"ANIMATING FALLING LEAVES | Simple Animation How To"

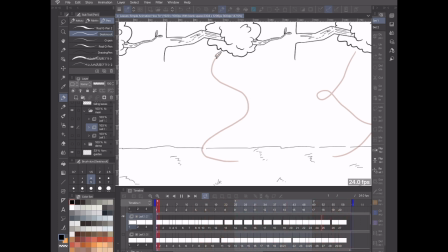15:57 so I still think the beginning is a little it's a little choppy it's a little quick one of the things here is we have all three of these in 60 frames so we're working within a parameter already set up and what you could do here is you could just come in into some
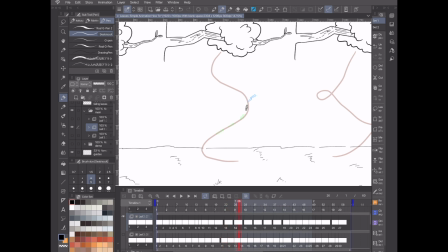16:14 of these longer drawings some of these longer cells that are two or three frames long and just add some more in-betweens to smooth things out
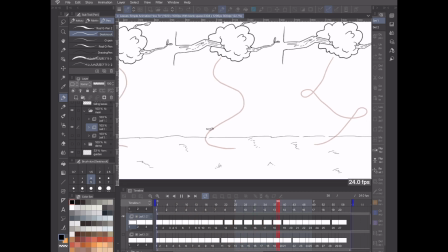16:22 but I think this gives you a good idea of the animation just for tutorial sake here
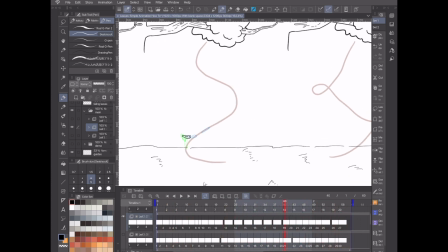16:32 the main thing we wanted to focus on was coming out to a point on each of these curves stopping drawing more frames closer together at these points zipping through the fast parts coming up again kind of making sure we try
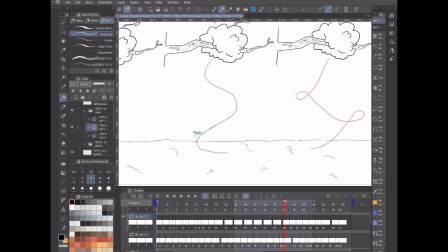16:48 and capture the momentum and the weight that happens within this let's take
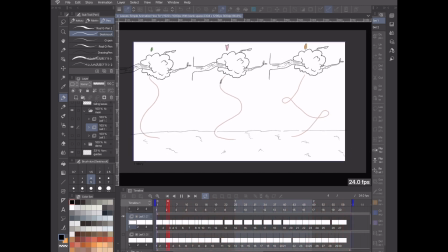16:54 a look at it one more time okay yeah looking pretty good and if we put the first leaf in there too now you can
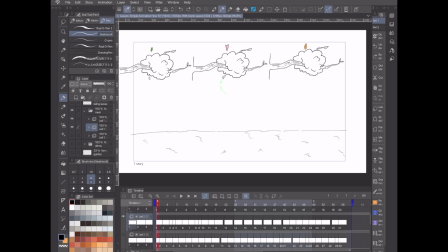17:03 see both of them let's take the guides off one more look and
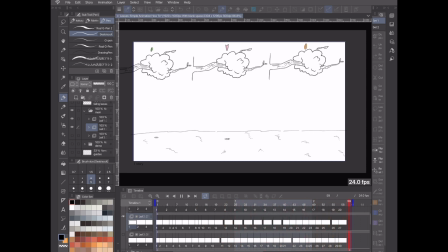17:08 you can tell the speeds of them falling are different even though it's in the same amount of frames. It's cool to have a varied animation like that. Alright, so that does it for the second one and the last one is the third leaf and let's take a look at it and get into it.
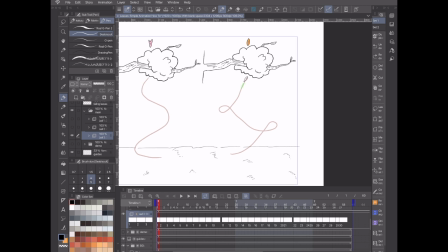17:27 Alright, time for the last leaf. This is the loop-de-loop. As you can see here it's another different shape and color. This one is oval but has a slight point to it at the end and you can see the guideline here we're gonna be following the guideline a little bit
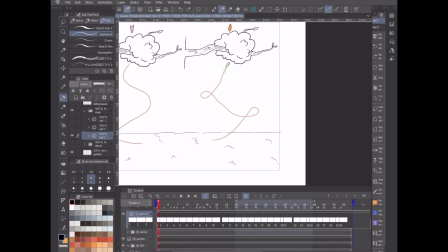17:42 closer than on the switchback one which is just more of a loose reference really this one is gonna help us get the positioning of
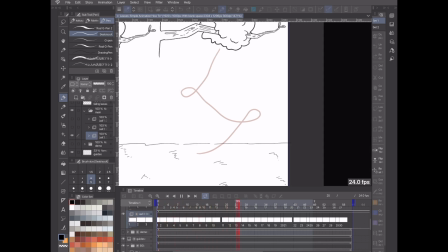17:51 the loops correct and as you can see I have some keyframes drawn in the
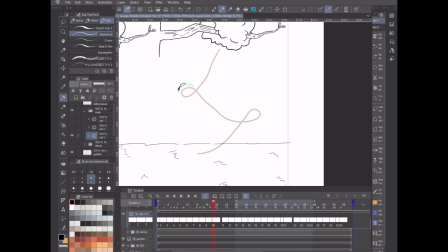17:58 most important parts are I think when it's flipping over like this and you can see it has
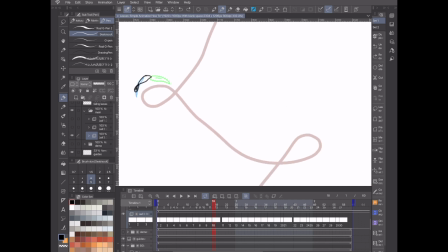18:04 that figure-eight shape this is a really good way to show that something's flipping you can have this in one or two frames, but what I did for this is most of this is animated on twos, and then for these frames right here, so it's 10 and 20,
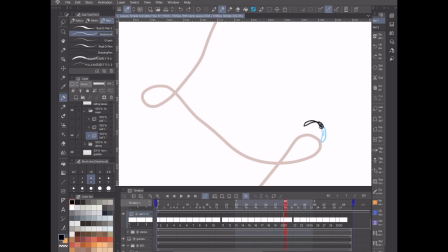18:19 21, sorry, these are threes, so these are held a little bit longer than the other frames, and what that's going to do is just, you know, give your eye a little bit more visual, some more time on the screen, and it's going to stand out just a little bit and give a nice little flair
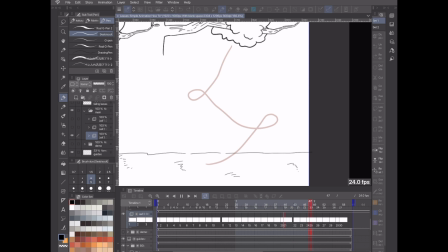18:36 to that looping animation right there and we're not going to worry as much about
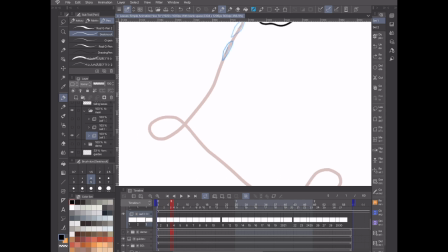18:43 everything else around that so let's jump right into it and get started we know that we're working up to 10 and we're at 3 here so we're not covering as much ground as the other two variations and this shape is similar to the first leaf but just
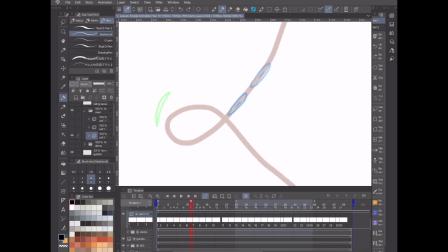19:03 keeping in mind that There is a little point there and so we're gonna want to start looping around here And what you can do here you could have because you can see here This is this is already a little stretch right here, and we'll put we'll put a frame in here Let's see if this works
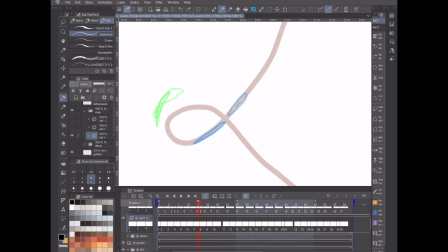19:21 So this one was elongated and then we're gonna come around so this would be the stretch and then we're gonna squash a little bit here This might be a little bit too much of an exaggeration, but we'll see Always fun to try things out and then see how it works out.
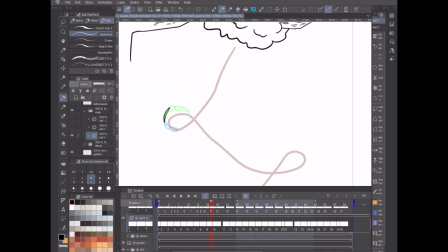19:38 So it's going to give it kind of an exaggerated sense of weight. Which is okay because that's what I'm going for here.
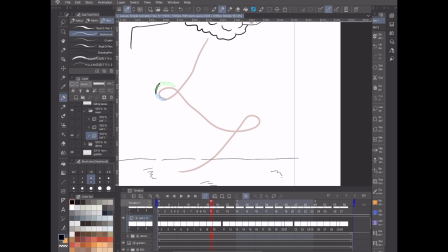19:45 You know, I like that kind of animation. And it's going to make the loop seem a little bit more accentuated and exaggerated.
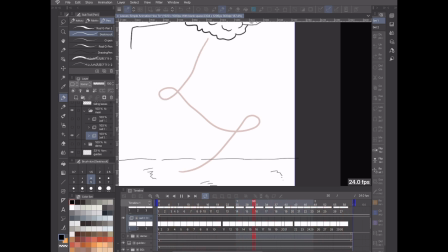19:54 Yeah, I think it works out. I think that works. Cool. So let's keep going.
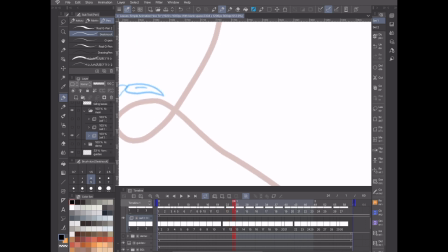20:02 So flips comes over and then now we want to kind of have the momentum going back down